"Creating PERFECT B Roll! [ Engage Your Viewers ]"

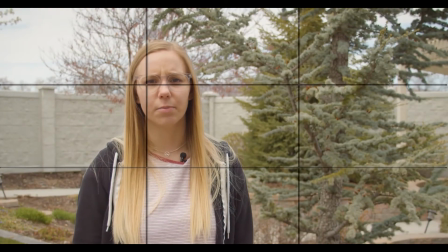(4:05)
For people, unless you want to give the feeling of loneliness, I would focus on placing their face and, if possible, their eyes on one of the upper vertices.
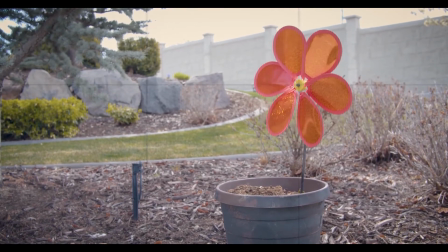(4:14)
The rule of thirds has a lot of different uses, and it is not by any means the way every shot should be framed, but it provides a good starting point for now. Tip number 5 is to get at least a wide shot and a tight shot of everything you film. The wide shot provides context while the tight shot provides details.
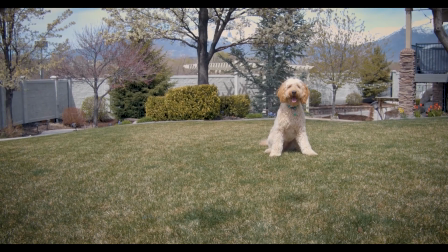(4:33)
Editing is easier because we can introduce the subject in the space that it exists in, and then jump into the details of that thing. Or we can start close, adding some tension, and then jump out to reveal where it takes place.
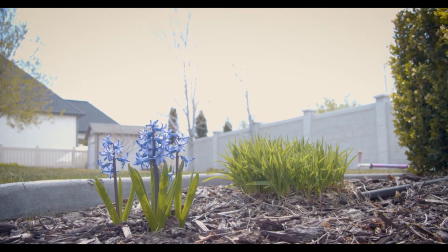(4:46)
Maybe we won't even use both shots, but it is always good to have the option, and it is an easy way to improve your videos. Tip number 6, film some moving B-roll and some still B-roll. Still shots are often easier to edit with.
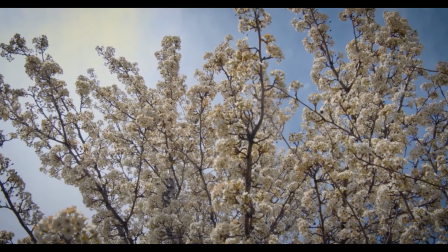(5:00)
We do not have to worry about the movement being jarring, and it is very easy for the viewer to figure out what is happening.
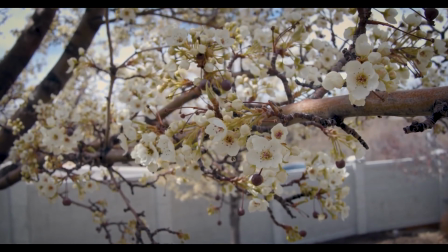(5:08)
That being said, moving shots often add another element of interest and are more fun to shoot. The trick to the best movements is either revealing something or emphasizing something with your movement.
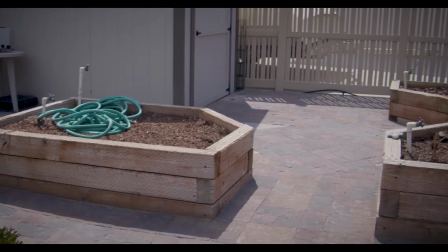(5:22)
As I am out here, I want to reveal some of the garden boxes. I can dolly to the right and reveal more garden boxes as I move.
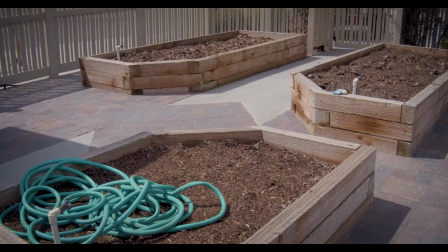(5:31)
If I know the voiceover talks about the new soil in the boxes, I can start wider and move into the soil, emphasizing that point. Moving shots should be planned, but getting a few of them can add to the quality of the video. My last tip is tip number 7. It's pretty simple, but very important. Always, always, always film usable footage for at least 10 seconds. This will give the editor room to use the clip. Sometimes we need it to last longer. Sometimes it'll be really quick, but having 10 seconds of usable footage is so important.
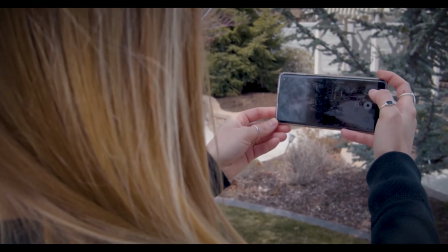(6:06)
When I say usable footage, I want you to remember that when you press start and stop, you will most likely be shaking the camera.
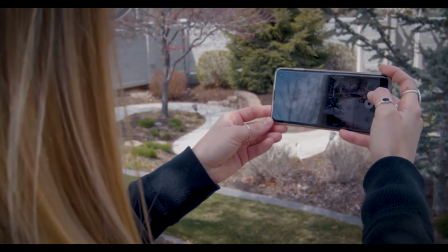(6:14)
If you are doing a moving shot, the beginning and the end of your move are often not usable either, unless you wanted to end in a static shot, in which if you did, film that static shot for at least 10 seconds.
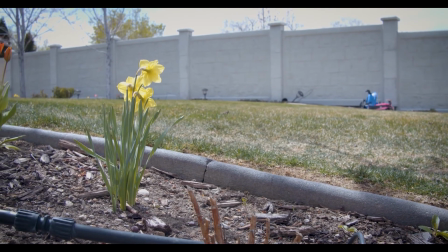(6:28)
This will make your footage much easier to manipulate in editing and make sure you're not wasting valuable space on your phone. So these have been some very quick tips to help you on your way to shooting effective B-roll. These tips could be used at an event, for an announcement video, for a company video, for a training video, or just about anything else you can think of that uses a voiceover or an interview to drive the video. For more tips, subscribe to our channel on YouTube. See you next time.